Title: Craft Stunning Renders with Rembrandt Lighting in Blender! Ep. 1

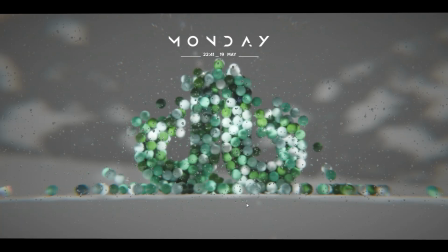[0:00]
Hi everyone and welcome to Deep Blend Art.
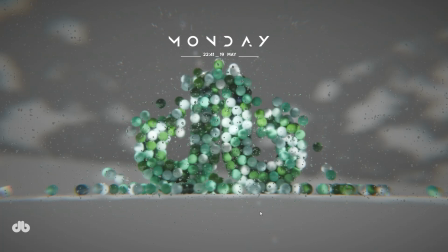[0:03]
I'm beyond excited to kick off our brand new playlist, The Art of Lighting, beyond just illuminating a scene, with this very first session. Today we're diving into the mesmerizing world of Rembrandt lighting using Blender, and I can't wait to create something truly special with you all.
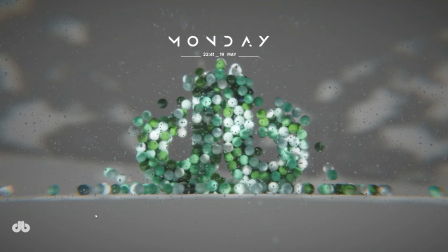[0:19]
This series blends technical precision with the emotional heart of lighting, so let's get started and bring some cinematic magic to life. We're assuming you've got some Blender basics under your belt, like knowing the difference between light types, spot, point, sunlight, and navigating the interface.
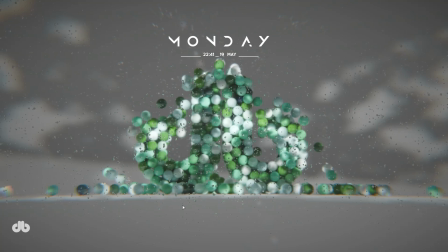[0:35]
If you're past the absolute beginner stage, this is exactly the place for you to take your skills to the next level. Before we dive in, I want to share something from the heart. I'm just starting out on YouTube, pouring my passion into creating unique, inspiring content for you.
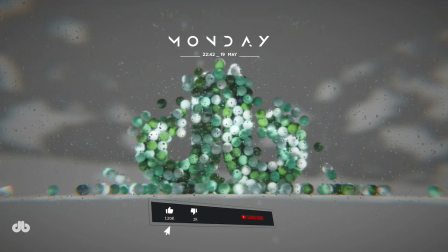[0:50]
If this journey resonates with you, your support, whether it's a like, a comment, or hitting that subscribe button, means the world. It's like fuel for my creative fire, helping me bring more tutorials like this to our Deep Blend Art community. Let's build this together.
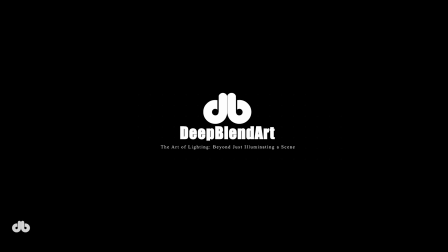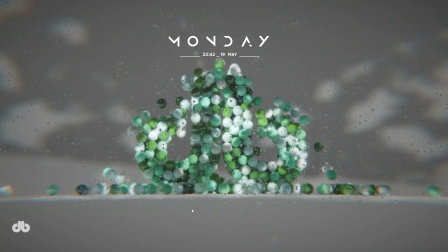[1:12]
Alright, let's set the stage. In this series, we're not just covering the technical nuts and bolts of lighting in Blender, though we'll master those, no doubt. We're going deeper, exploring the mood, the vibe, and the emotional weight lighting brings to a scene. We'll break down different lighting styles, their technical setups, and the philosophy behind them.
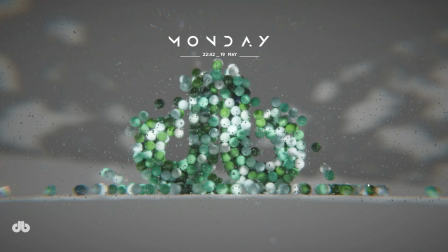[1:32]
Why does a style evoke a specific feeling? How can it amplify a story or character's depth? Each session will tackle a style, dissect its execution, and apply it in Blender, blending technical and emotional insights to help you bring your projects to life.
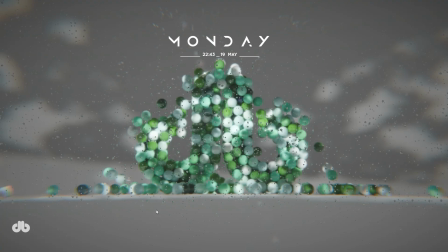[1:48]
Today we're kicking things off with Rembrandt lighting, named after the legendary painter who mastered this dramatic style.
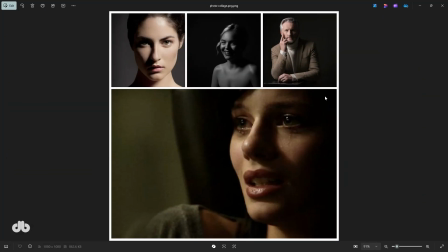[1:55]
If you've seen portrait photography, like those classic Porsche-style shots we often reference in our work, or cinematic scenes with a moody edge, you've likely spotted this look. Let's check out some examples. Picture images where light hits one side of the subject, often from a high angle, casting defined but soft shadows on the other side.
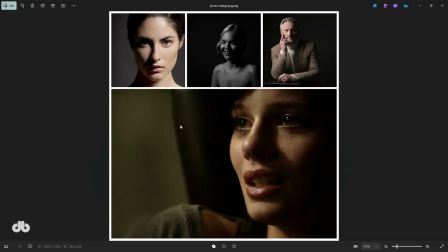[2:15]
Notice how the light shades the face, forming a small triangle of light on the shadowed cheek, just under the eye. In Blender, we'll recreate this to add depth and personality to any subject, whether it's a character, a product, or even a simple object like a flower. So what makes Rembrandt lighting tick?
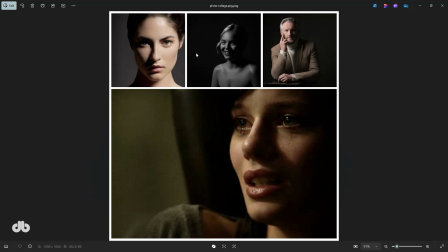[2:32]
It's all about directional light, typically coming from one side, left or right, and positioned slightly above the subject, around a 45-degree angle. This setup creates a high contrast look with intentional shadows, not washed out by heavy fill light. If you revisit those portrait examples, you'll see this pattern.
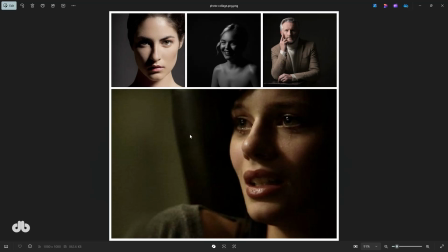[2:51]
Light hits one side, shadows fall on the other, and that iconic triangle appears on the cheek. In Blender, we'll position our key light to nail these angles, keeping fill light minimal to preserve the dramatic contrast.
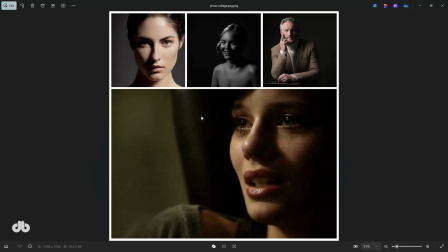[3:05]
The triangle is a telltale sign, but it's the overall play of light and shadow that defines this style. Let's dig into the why. Rembrandt lighting isn't just about looking cool, it's about storytelling through light. This style adds depth, not just visually, but emotionally, amplifying the mood of your scene.
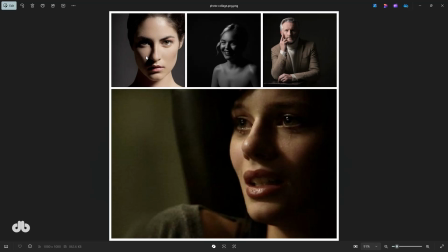[3:24]
Picture a character. If they're a spy, the sharp contrast makes them feel mysterious and intense. A teacher, it lends a thoughtful, reflective vibe. Someone crying, the shadows heighten the grief, making it resonate. This works for any subject, a person, a product, an animal, or even a flower.
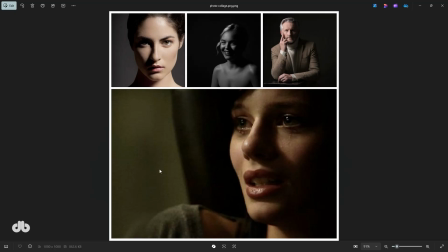[3:43]
In Blender, we use this high contrast setup to give our subjects a cinematic quality, making even a simple object feel profound. The interplay of light and shadow creates a paradoxical effect, highlighting key features while cloaking others, adding layers of meaning and emotion to your scene. Time to roll up our sleeves.